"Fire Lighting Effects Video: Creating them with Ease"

Normally when you set a light, like your key, your fill, or ambient, whatnot, you set the light level and it doesn't change. But whether you're shooting candle or wearing fireplace, the light level has to change constantly and in a random way to be convincing. How do we do that?
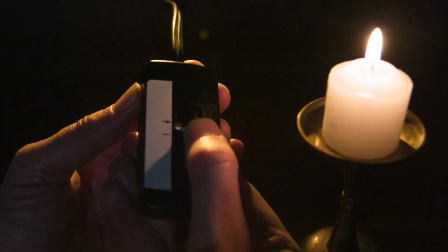4:23 For a candle at its simplest, you hook up a small light or a dimmer, mark your low and high points, and then randomly adjust the light level during your shot.
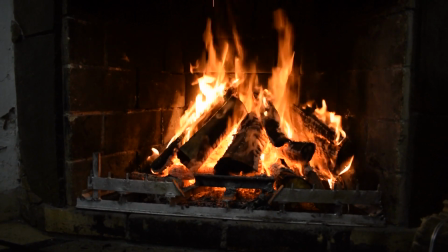4:32 A fireplace, unlike a candle's single flame, is made up of many flames, so a bigger light source like a soft box can work.
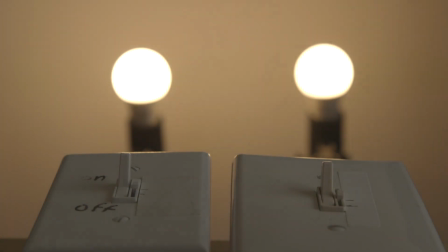4:41 For a better flicker effect, you could use two lights each on their own dimmer.
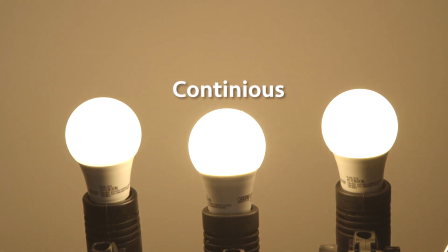4:45 Some gaffers use three bulbs or light units, with one left on steady for a constant base light level, and then they flicker the other two.
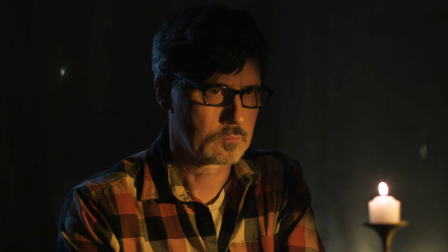4:54 The important part of the effect here is the amount of flicker. For a candle, too much won't seem right.
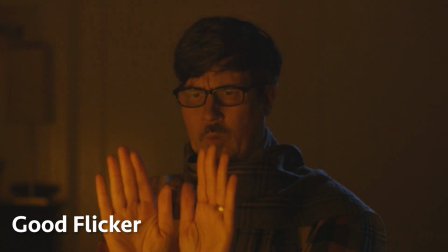5:00 For a roaring fire, too little may not work. Shoot tests.
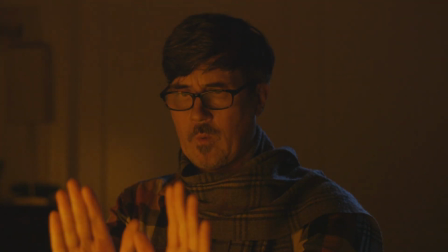5:06 Remember, all you're doing is randomly adjusting the light level. the rest is helped by the color
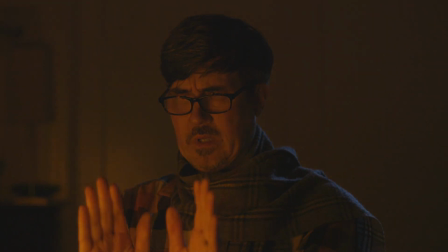5:12 and good audio to really sell the effect all that dimming by hand take after take can get pretty old so technology to the rescue
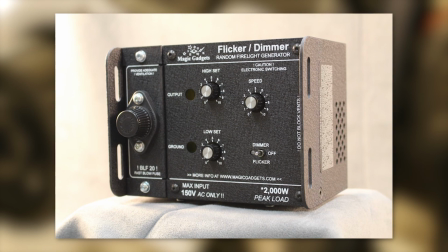5:22 flicker dimmers do the flickering for you their electronic devices a popular one
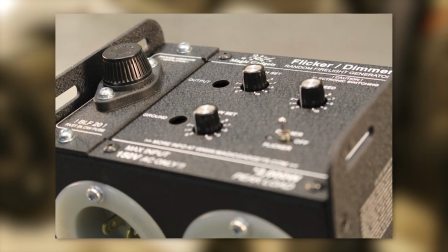5:28 is made by magic gadgets they're used on film sets all the time and they allow
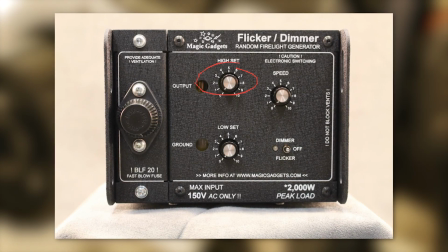5:35 you to set the high and low points just like a regular dimmer and you can set the speed of the flicker. Their units range from handling 2,000 watts and up to like 24,000 to handle the high wattage lamps that are the standard in the film biz.
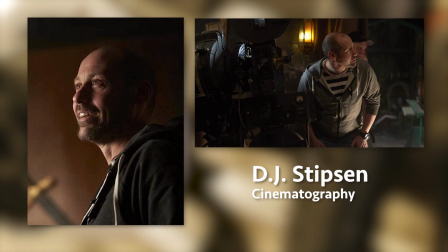5:54 I was reading an interview recently with DJ Stimson, who is a cinematographer on What We Do in the Shadows, the feature and the TV show,
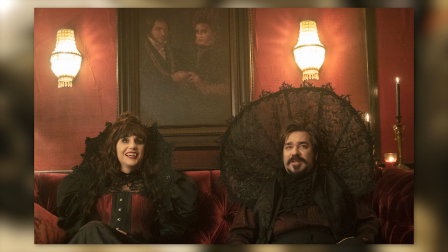6:01 which both are hilarious by the way, And he mentioned using these flame effect LED bulbs in the lanterns on set.
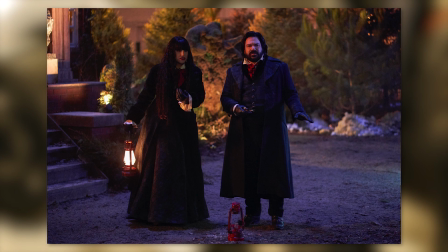6:09 Now, he talked about how they normally shy away on a film set from consumer brand LED practical bulbs for fear of flicker. But in this case, I mean, flickering is the whole point. He didn't say what bulbs he used, but I did some research and found these. So this is the Omoco from Petigo. they were highly rated of course that's for consumer use but I've been testing them and they're fantastic they have three settings flame continuous on and breathing and breathing is basically just slowly dimming up and down you cycle through the settings by just as I was doing turning the bulb on and off and by default over time it'll just default right back to the beginning which is the flame effect now obviously it's very orange right now this is 1800 Kelvin and that's because I'm shooting at 5500 but if
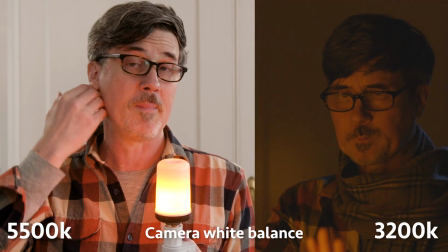7:10 I'm shooting with my camera white balance at tungsten 3200 it's
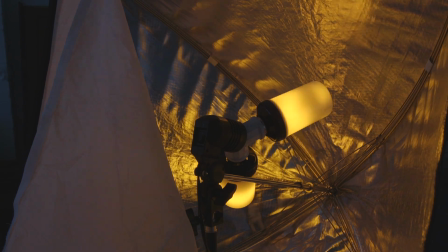7:14 they're perfect I put these in a soft box but you can put them on a socket adapter like I did here and just connect them right to a extension cord or with a switch you can also put two or more of them right into a power strip. You can't adjust the speed of the flicker and if it's too intense for what you need,
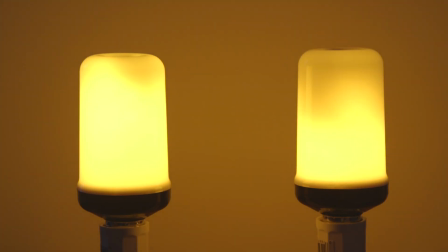7:35 you could use two bulbs and just have one on continuous and the other flickering. The continuous will sort of dampen the flicker a little bit. Two bulbs currently $10 US. Great deal. Awesome bulbs. The other cool effect LED light I've discovered and I'm really impressed with is from Spiffy Gear and that is the Q6 wearable light.
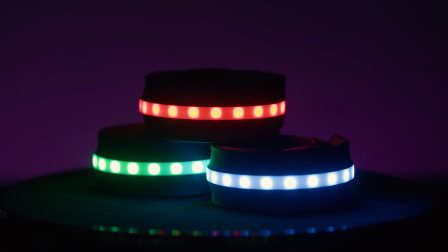7:58 Spiffy Gear is not a paid sponsor. They liked our show enough that they sent us the Q6 lights to check out with no strings attached so
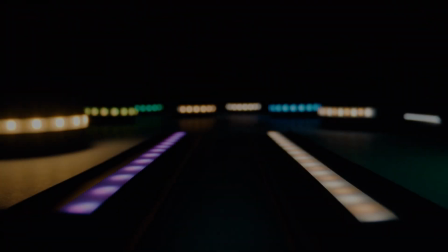8:07 they had no influence on anything we had to say and using for firelight effects and other lighting effects.